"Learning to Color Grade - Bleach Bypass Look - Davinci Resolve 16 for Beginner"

Welcome back to John's Films. Edward Hitton let me have some pretty good feedback on the last video. He said the color grading mechanism or structure that I took was subpar, and I appreciated it because it gave me something to go look into. So, checked into it, found some books, found some classes, and now I'm recreating a look called the Bleach Bypass look.
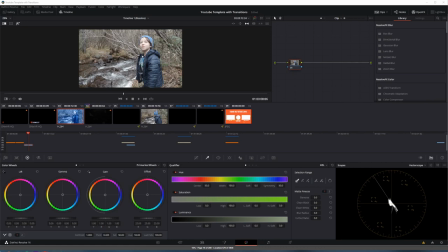0:20 To create the Bleach Bypass look, I'm going to use this footage I shot on a DJI Osmo action camera. So you gotta know, it doesn't have the most data in the world for me to work with, but it's going to provide a good, solid frame that I can use to be able to work in both mids and darks as I add more contrast,
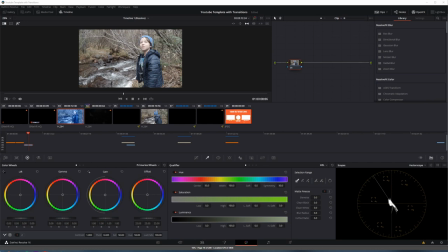0:39 or retain some of the silver highlighting that I want to show to match the look. To get started, I'm going to prep my original frame.
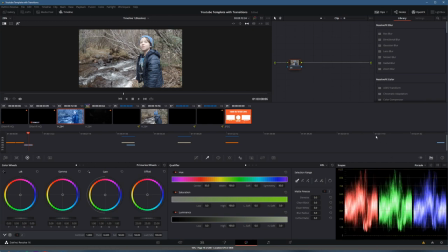0:46 The colors are pretty well balanced here, and I can see that as I jump over to my parade waveform, but I've got too much contrast throughout the image. So, I'll take my contrast and drop it down maybe 20%. There we go.
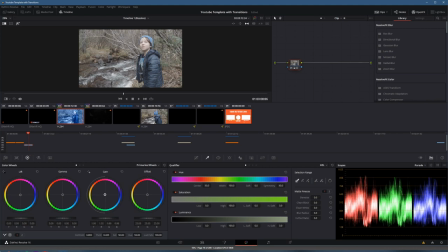1:00 I've desaturated everything on purpose. And I'm also going to add just a little bit of warmth to it so that when it comes out, it still retains a lifelike appearance. We'll call this my prep node. And I'll hit Alt-S to add another node.
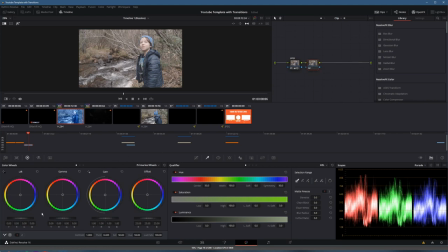1:16 This is where I'm going to put some contrast back into it. Now, why did I take contrast out if I want to just put it right back in?
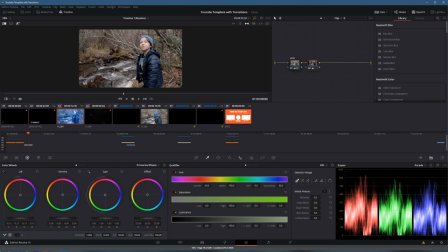1:22 Well, I'm going to selectively add the contrast into different areas of the footage, namely the lift and the gain. So I pull the lift down pretty hard, pull the gain up a touch,
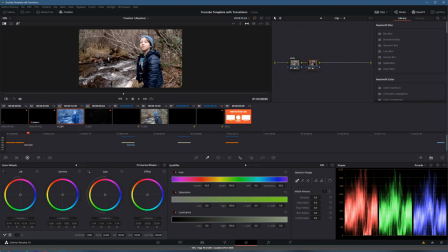1:35 and this really separates the contrast while leaving the midtones to their own normal natural distribution. Next up, I'm going to select my midtones so that I can give them a bit more life compared to a lot of the darks and the highs, which, if you really think about it,
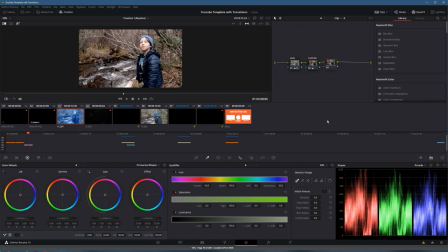1:51 shadows are not as saturated as some of the middle grounds, and neither are the bright, bright white glares. So I'm going to reduce some of the saturation around those. First, to do that, I'm going to use my HSL qualifiers.
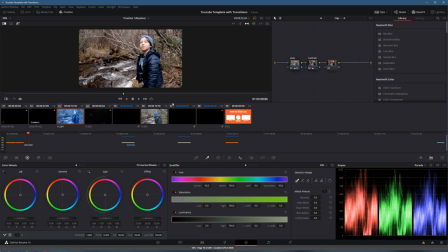2:03 You'll see hue, saturation, illuminance, by clicking on the eyedropper here and then coming up into my qualifier. If it's not turned on, it'll be right there on the left. And selecting the skin tones, which I know are in the middle.
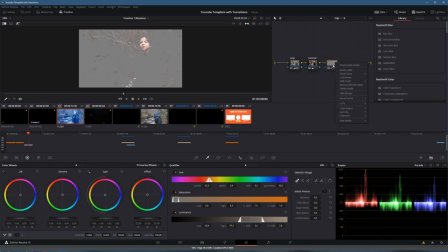2:18 There we go. It's a pretty good representation. And I'm going to right-click in my node tree to add a node and add an outside node.
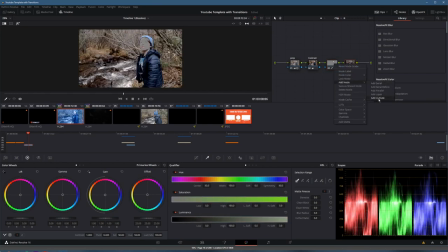2:25 You can see that this adding an outside node adds the exact opposite selection qualifier,
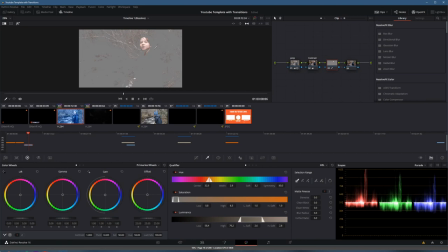2:31 and now I know I can color treat the entire image separated into my midtones and into everything else, the highs and the lows. Now, I'm going to take the midtones and I'm going to add some saturation into them, maybe a touch of warmth in the gain,
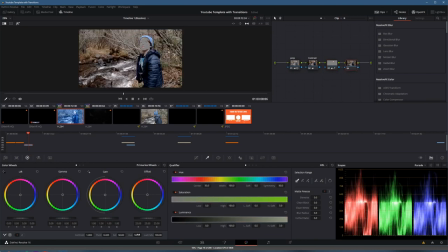2:45 just the edge of them there, and then we're going to come back over here and we're going to desaturate everything that we've got pretty good so that it really is looking washed out, but you can still identify the colors. Note label, this will be the mids and this will be the low and high.
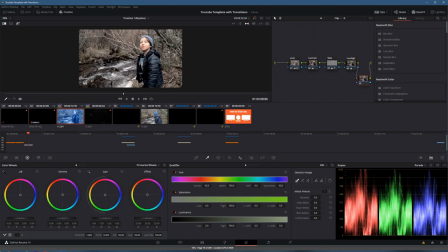2:59 So let's take a look at what this is looking like now. Looks a little flushed up here, so I'm not sure I'm a fan of the skin tones that we've got going on here.
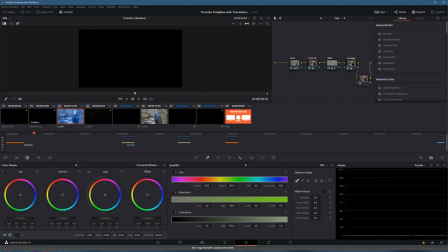3:07 Let's see what it looks like. I do like how he's got separation off the back, but he's looking pretty orangey.
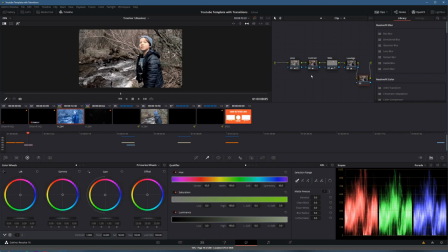3:12 So what we can do is dial back that saturation a touch, or we can adjust the tone of it.
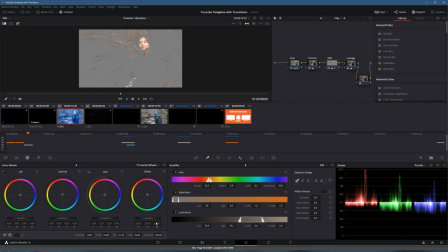3:17 I'm going to pull back that saturation just a touch. Go. And pull the tone of the gain back down a touch.
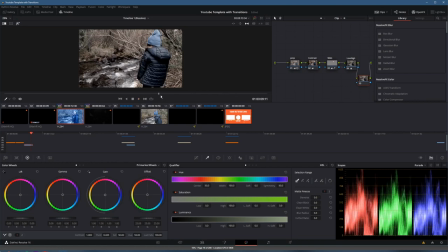3:25 Let's see what we got. So that looks a little bit better and really mirrors a lot of that. Still got the silvers, but still retains. This probably has a little bit too much color in my mids compared to what a true bleach bypass might have. But I like it because it gives me a little bit of a focus on him without having to,
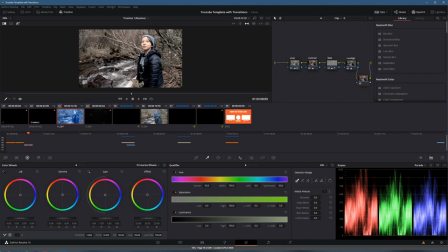3:44 say, blur the background with a lens that obviously won't go on that action camera, or
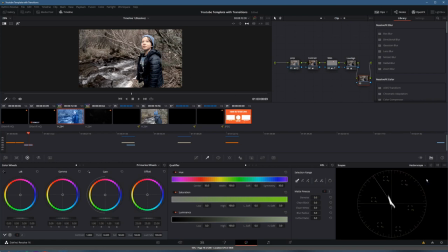3:49 completely trying to build some vignette with blurring behind it. Last thing I can do is check, and we're close to the skin tone indicator line.